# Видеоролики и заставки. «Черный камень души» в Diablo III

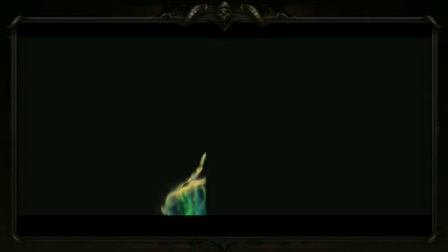1193s
But we do a lot of other smaller character effects, which are not so apparent.
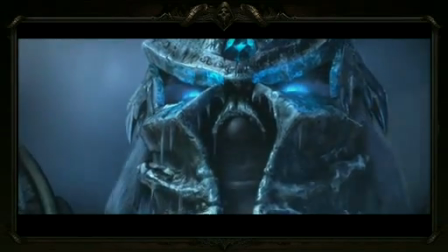1198s
Some things like Arthas's eyes, it's hard to imagine him without that characteristic. But it has to be subtle. It has to blend in. And most importantly, it has to add to the performance. It can't distract from the performance. It's hard to imagine Tychus without his cigar, for example.
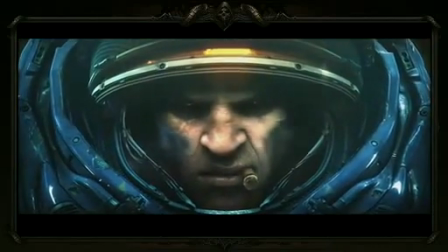1216s
But if we make that too apparent and if it's too blatant, then it's going to distract from the story, and that's not what we want.
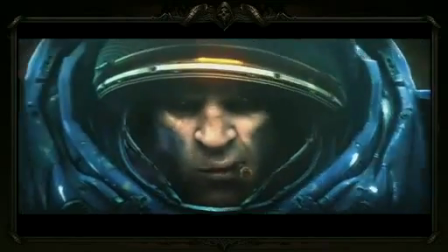1224s
If we're calling attention to ourselves with these types of effects, then we're doing it wrong.
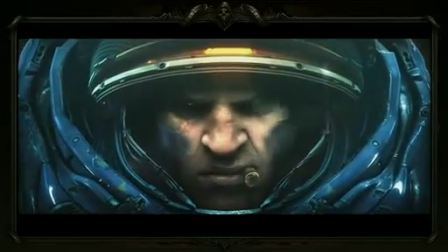1228s
We're making it bigger than life, and that's not something we want to do. So to talk about pulling a little bit more from real life, Stephen, you want to talk about that? Sure. So, reference from real life. Those of you who are familiar with the Diablo universe, you would know that it's based on a very fantasy world.
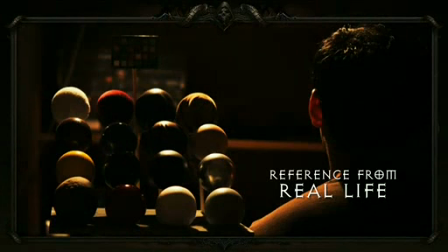1248s
However, in this cinematic, we try to draw a lot of real-life references and try to make our cinematic much more believable and engaging. In this slide, you will see the look dev supervisor, Fintel, posing here for skin references.
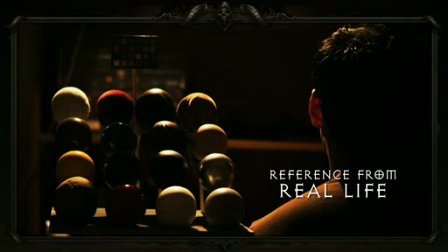1265s
On the left, these little spheres that we wrap them in materials, for example, cloth, leather, some of the spheres are wood. And what we do with these is we try to photograph them in different lighting scenarios, and we try to study how materials actually behave under different lighting situations.
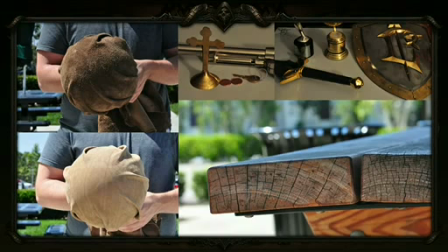1285s
This is more example of taking photograph as reference. On the left side, you see these spheres getting wrapped up by leather and suedes. We use them to study how leather, the fall off of the material is, what kind of texture and detail we can put on it.
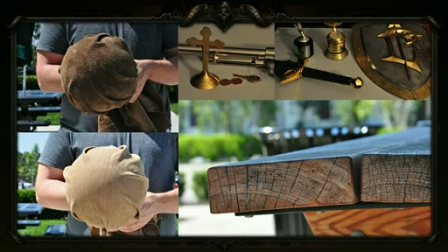1302s
And eventually, these are used for Leah's leather vest and her pants. On the right side are the wood table that inspired us for Leah's antique wood table you've seen in Black Soulstone. And the metallic objects are for some prop sets and her Leah's accessory.
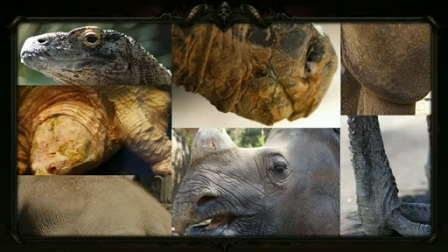1323s
Because we know that Black Soulstone is going to feature a lot of demons, the whole modeling team and look dev team actually took a field trip down to San Diego Zoo for a whole day. And we were able to study surface detail of these magnificent animals and also get some anatomy studies.
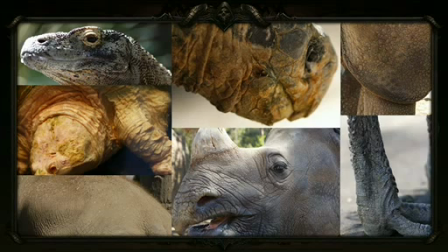1342s
Throughout the day, we took a lot of photo references and later on became very useful inspirations for the art director when they are designing the demons.
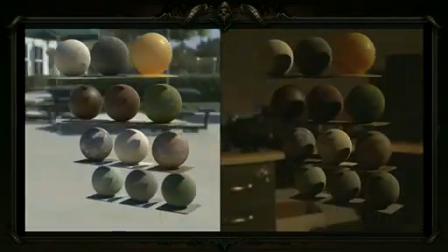1354s
This is a little turntable of some of the materials we actually used in Black Soulstone.
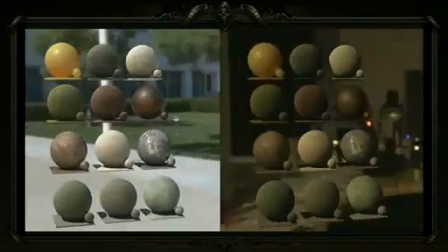1360s
We rendered them in different lighting scenarios to make sure that our CG material behaves similar to what real-life material would be.
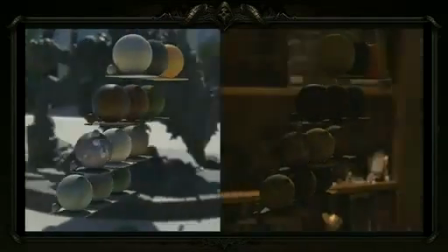1368s
In here, you can see there's some wax we used for the candle. There's paper shader.
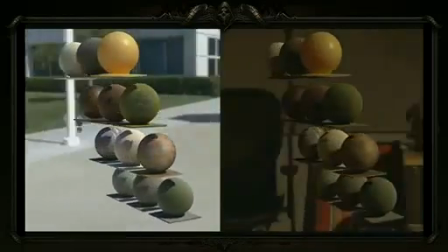1374s
There is cloth, leather, and wood. So these studies really help us to make a believable cinematic in the end.
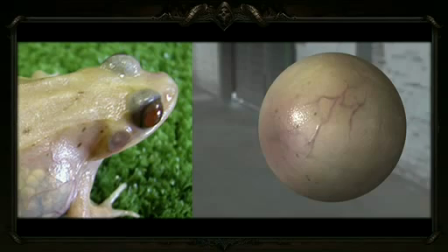1384s
This is my, whoops, too fast. Here we go. This is my favorite. In the beginning of the show, the art director wanted Asmodan to be this, very translucent, very slimy creature. So we looked at hundreds and hundreds of photographs of frogs and turtles,
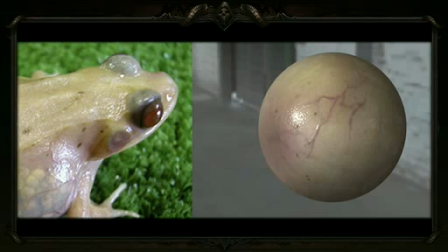1403s
and this is the particular frog picture that captured the art director's attention. So we tried to recreate it in 3D, and I'm rather proud of this rather slimy, wet, and moist frog flesh meatball thingy, which is pretty cool.
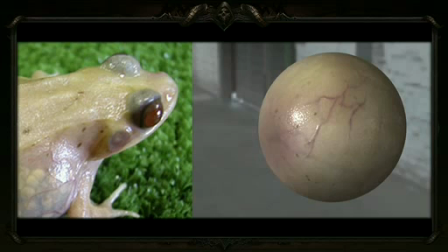1418s
So, of course, not only the creature and the environment sets were using actual live references. I'm going to pass it to Xin to talk a little bit about Leah. Same as Stephen mentioned, as for character, we did an intensively study from the real life, more than ever.